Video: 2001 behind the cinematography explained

The zebra, imagine pouring a dead horse body under 100 Fahrenheit studio lights. And the leopard, it was real and unrestrained. There was a tranquilizer gun pointed just off camera.
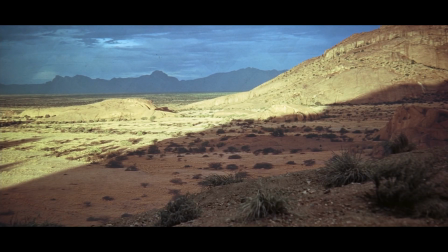A perfectly crafted illusion designed to ask questions rather than answer them. What pushed us to evolve? Was it necessity, violence, or something beyond our comprehension? Kubrick offers no conclusions, just a black shape, a scream, a weapon, and a cut.
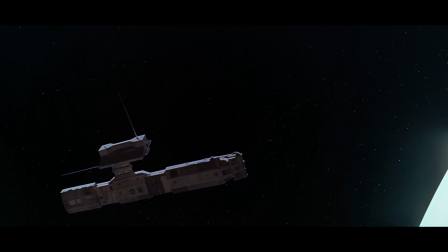One of the most powerful cuts in cinema history, called Silent.
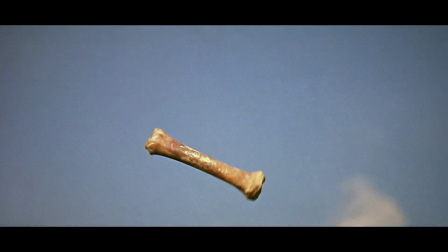Perfect. A single frame linking humanity's first weapon to its last.
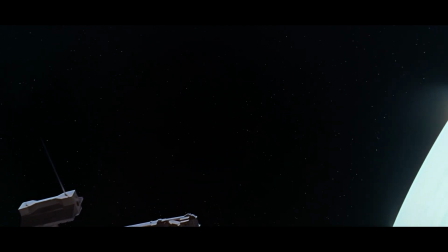In that one cut, Kubrick condenses 4 million years of evolution,
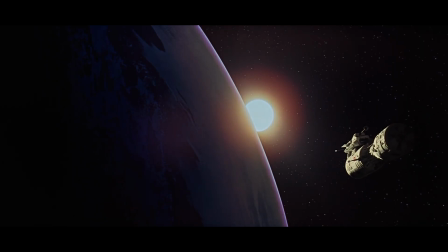from a tribe's first kill to a latest weapon floating through space, from survival to control. If there was a conventional way to do it, forget that and think of something else. Go 180 degrees in the opposite direction.
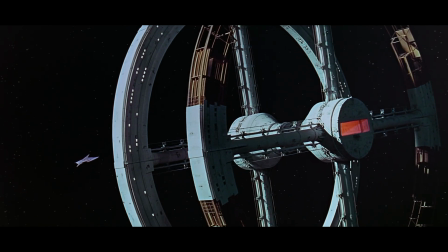Kubrick didn't just imagine space. For 2000 Space Odyssey, he recreated it.
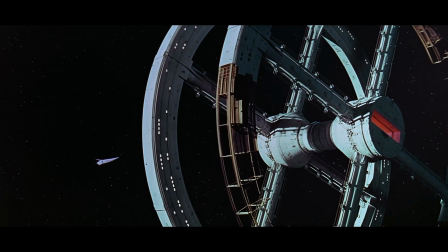He wanted his audience to feel as though they were watching documentary footage from the future.
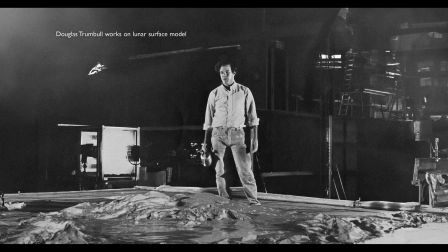And to achieve that, he had to build space from scratch. There is no atmosphere in space, as you know. No friction, no sound, no up and down. Kubrick internalized this and turned it into visual law.
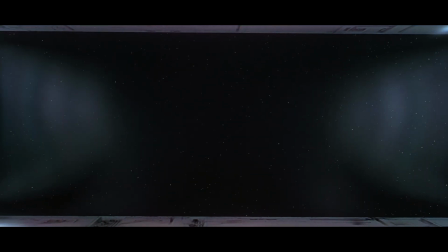The vast emptiness of space in 2001 Space Odyssey isn't just black, it's terrifying terrifyingly still.
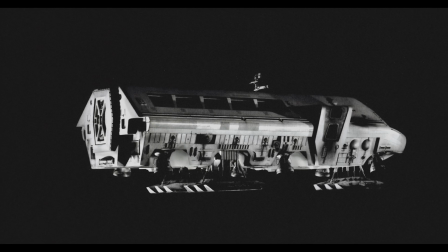Ships glide, not roar, movement happens in a complete silence. There are no stars zipping by, only distant.
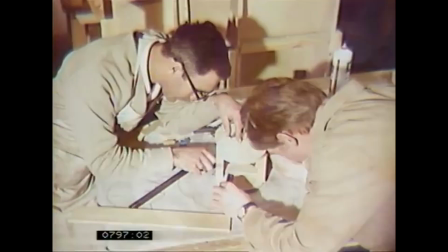And just like NASA, Kubrick's team had to solve physical problems instead of using cinematic shortcuts.
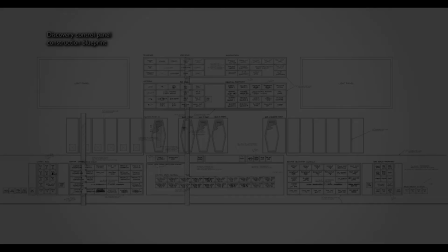Building the ships, rather than designing spaceships to look cool, Kubrick wanted them to look plausible.
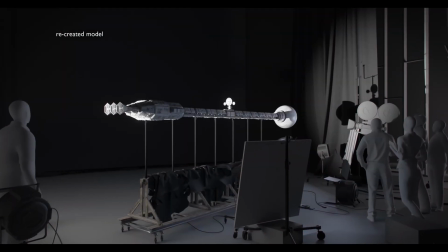That meant long, thin forms, visible heat radiators, thruster replacements, communication dishes.
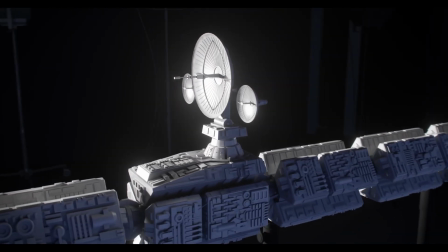Every feature had to serve a purpose.
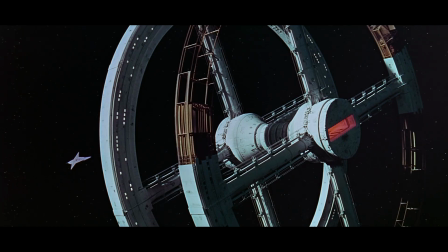The result, ships like the Discovery 1, Orient Shuttle, and Space Station V. The models themselves were massive.
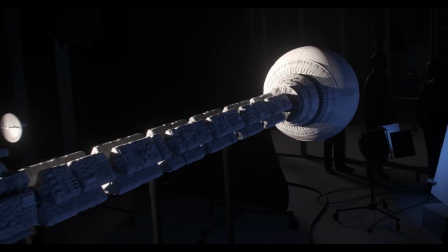The Discovery 1 model was over 50 feet long, with thousands of handcrafted details.
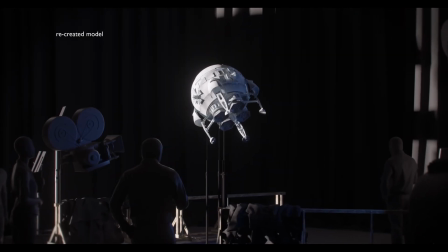The Orient Shuttle and Moon Bus were built with functional lighting,
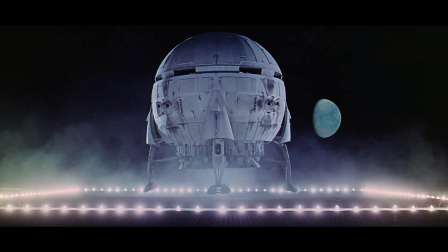surface weathering, and working components that could move on camera.
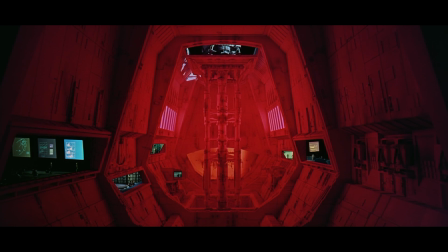In the moon landing sequence, as the Ares ship slowly descends into the massive Clavis hangar,
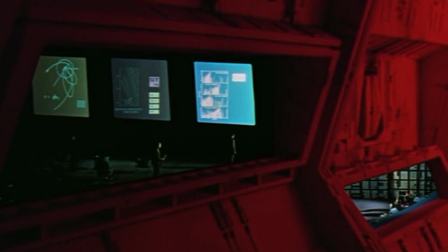we see tiny human figures moving around inside the base. Though it's vast, curved windows, the base is clearly a model.
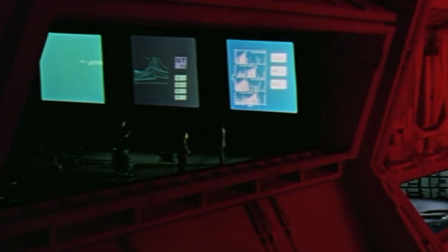But those people, they move, they walk, they seem alive. How?
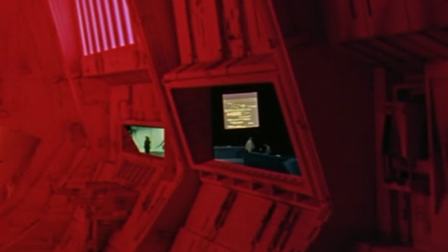Kubrick inserted pre-filmed footage of real people walking, working, or interacting,
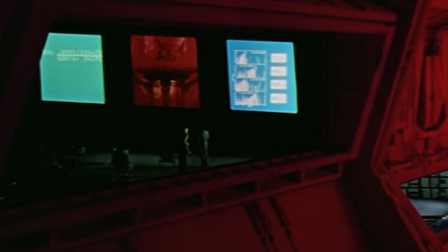and Rare projected it into tiny screens embedded into the miniature model. A lot of the shots that are done in the film are actually created on the animation stand, not on the model filming stand.
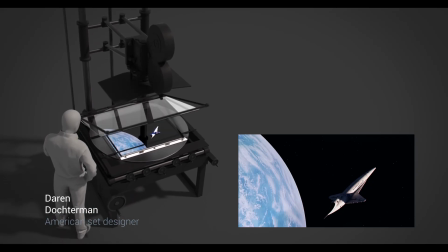The elements are brought together and animated along the paths that they've determined, all in basically 2D.
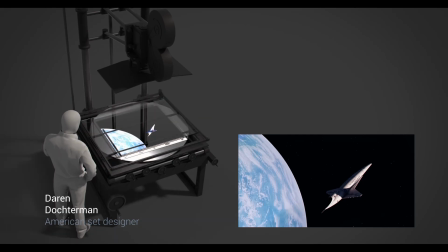They would have a cutout of the ship that is a large format photograph of the ship, and they could choreograph it in a certain movement and have the background, whether it's stars or the earth,
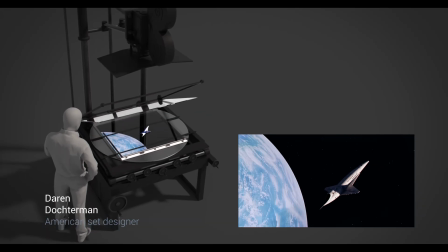move in sort of counterpoint to it. They were able to do a lot of those shots that way.
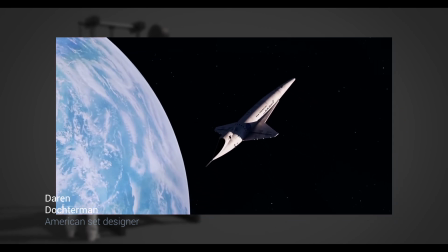You can sort of tell in the movie where that is done because there's not a lot of parallax or change of angle of the models, but they're still amazingly beautiful and incredibly choreographed. For nearly 25 minutes into the film says nothing. It just shows, waits. Then finally, a voice.
Here you are, sir.
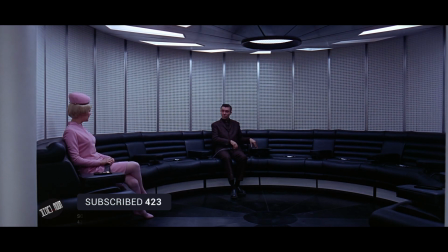Main level, please.
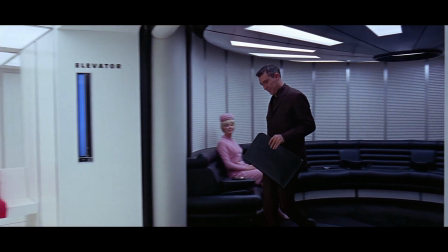The first words spoken in 2001: A Space Odyssey are mechanical, polite, and utterly unremarkable.
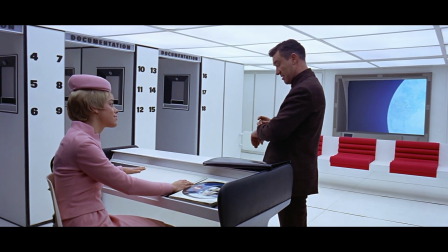A standard elevator exchange. Except it's happening in space, and that's exactly the point. In this future, space travel is mundane.
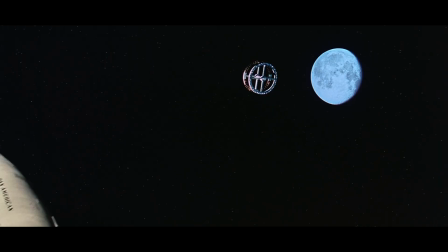Colonizing the heavens has become a matter of bureaucracy. The awe we might expect is buried beneath sterile routine.
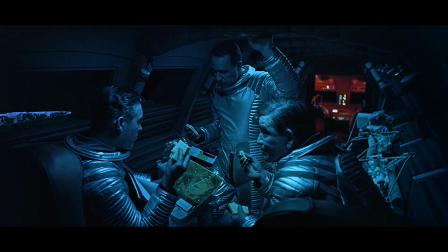A conversation about sandwiches and flight protocols. Kubrick doesn't hand us the grandeur of the cosmos.
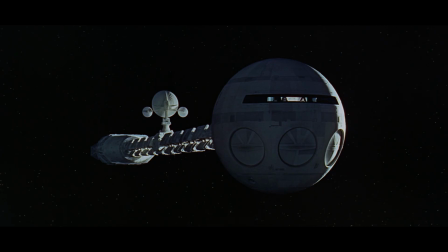It withholds it, and in doing so, he reveals something deeper. The further humanity ventures from Earth, the more it seems to lose its sense of wonder.
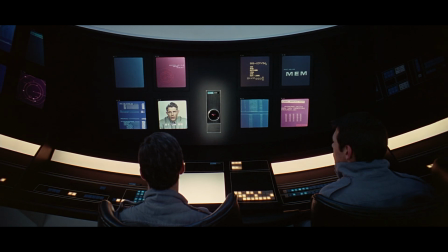Technological advancement doesn't lead to emotional enlightenment. It leads to silence, repetition, detachment.
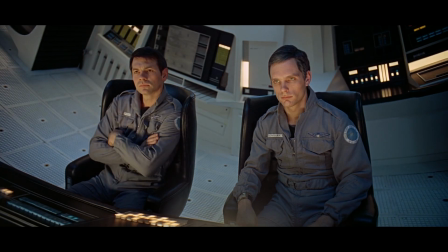Emotions are smoothed out like polished surfaces, but beneath the calm lies a haunting suggestion.
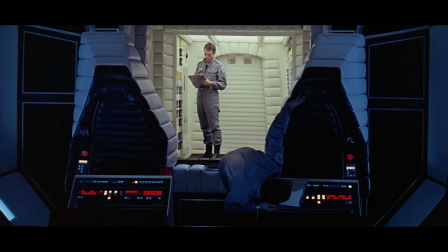Have we evolved, or have we simply upgraded? This isn't a film about technology, it's about alienation. It's about change, evolution, consciousness, and where we are going. Where is this species is heading? Gravity is a tyrant, Kubrick once said, and he wanted to dethrone it, but with what weapon?
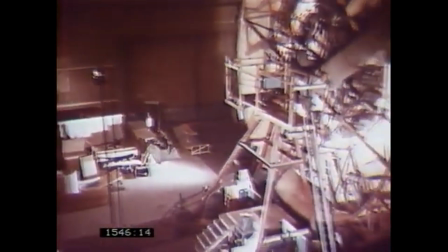A 38-ton steel centrifuge costing
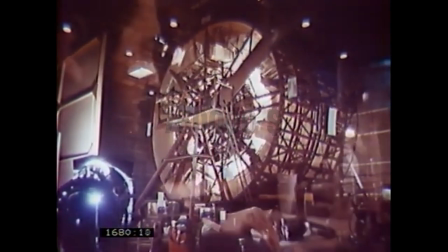$750,000 in 1968. Actors didn't act inside it now, they survived.
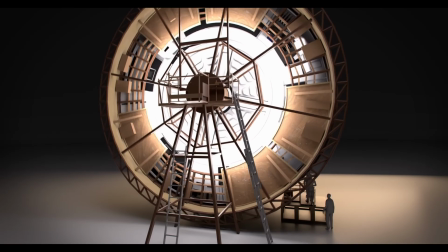They were fighting for their life. They learned to walk against the centrifuge pull.
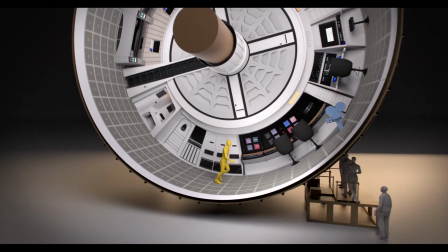Their bodies tilting like drum on a tilting ship.
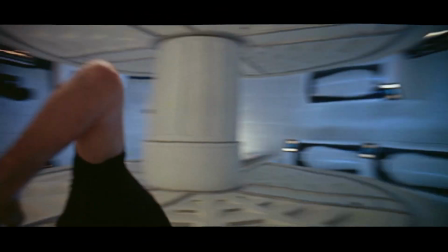Cameras bolted to the drum's ribs, turned ceiling into floors and walls into abyss.
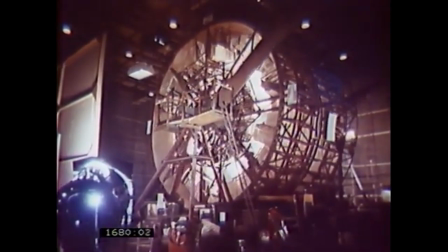One misstep, you would crack your rib. One loose bolt, the whole machine would have torn itself apart.
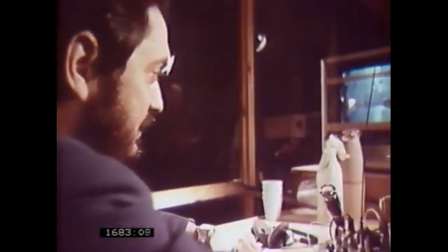But Kubrick wasn't satisfied with merely simulating gravity.
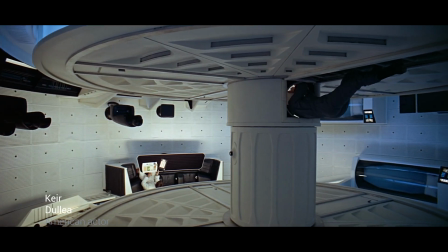There's one shot, which is an amazing shot, all within one frame, where Gary is at the top of the wheel up here,
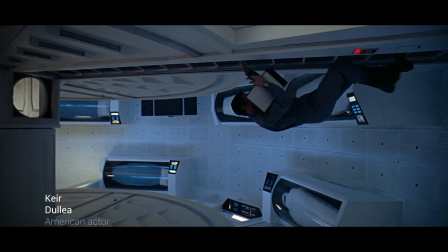and there's a hub here, and you see me climbing. He's eating up here, sitting at a table.
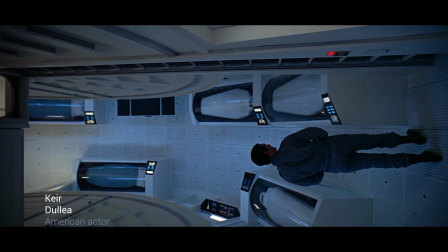I climb down a ladder from the hub to the bottom of the wheel, get some food, and apparently,
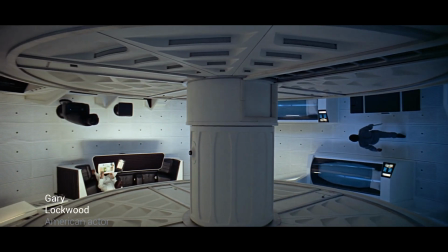because it's all one frame, walk. That little tiny simple shot with Keir walking up to me took us about 3 or 4 days to finally get.
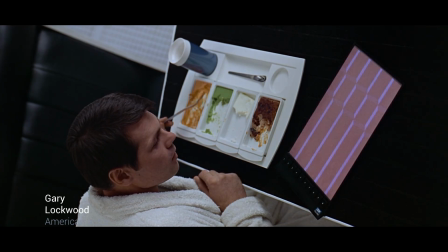I had blue, yellow, and green food, and I stuck a fork into it, and it fell 65 feet to the bottom of the centrifuge. End of that day.
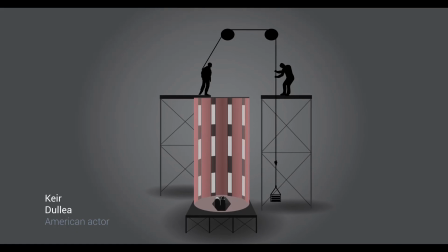I was standing 2 stories up on top of a platform, off camera, next to a circus roustabout who was wearing very thick gloves.
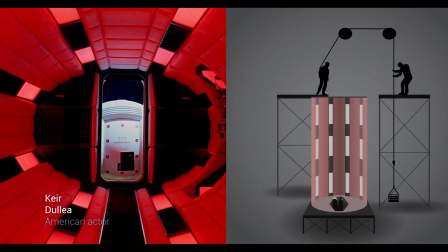The camera was on the floor 2 stories down. And on action, when they blasted the smoke, I jumped head first toward the camera.
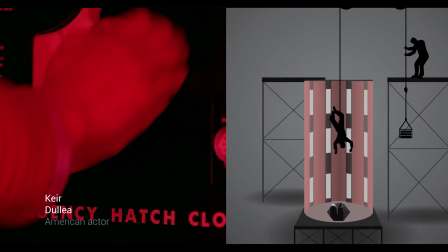I had a wire under my costume that had a huge knot in it, and when that knot reached the gloved hands of the circus guy,
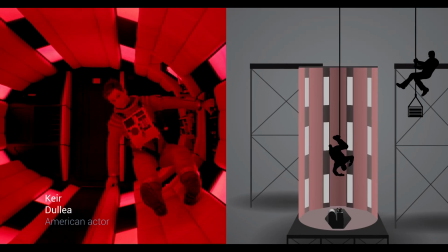he jumps off and hurtles, and I go hurtling back up like a block and tackle. Luckily, we did it in 1 take, and Stanley's the only director that I would have done that for, I promise you. Is when the stewardess is on the Ares, and she just sort of walks up the side of the wall and then walks into the cockpit,
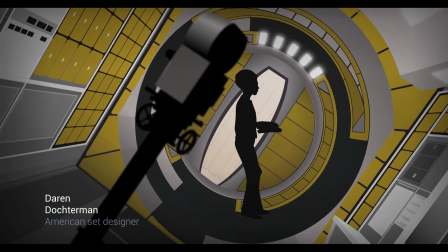even though the orientation of the cockpit is somewhat different than the interior of the miniature.
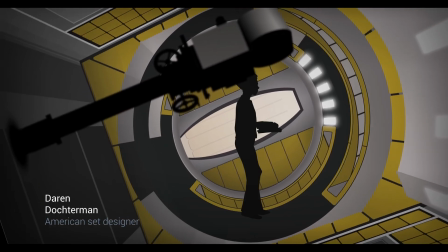She's basically walking in place, but the illusion is that she's walking, flipping upside down and changing her orientation.
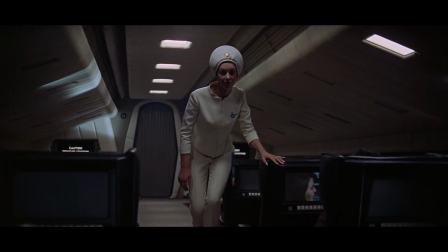So another magical moment. The floating pen. It's simple prop, really, this time.
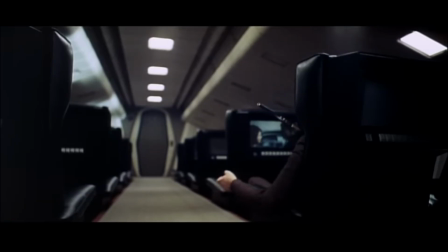So we devised a rig,
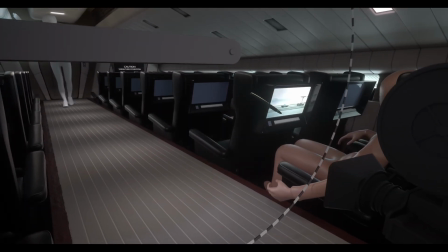which was a large circular sheet of glass surrounded by steel and bearings so that we could rotate the sheet of glass. And then we had some double-sided tape, newly invented, and we put the pen on the with the double-sided tape on the glass, and then we rotated the glass so it floated in space.
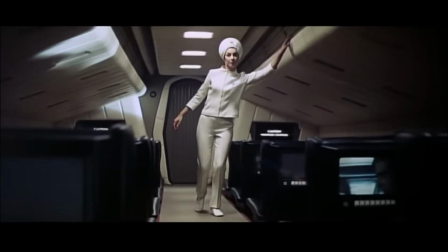The stewardess then was walking down the corridor between the seats. She came up and grabbed hold of the pen and walked off. She had to use stiction, to get rid of the stiction of the double-sided, so you can actually see her pull it off the glass if you look carefully. And there is nothing comparing to the moon landing sequence. We didn't go to the moon, Kubrick did. The conspiracy theorists got one thing right.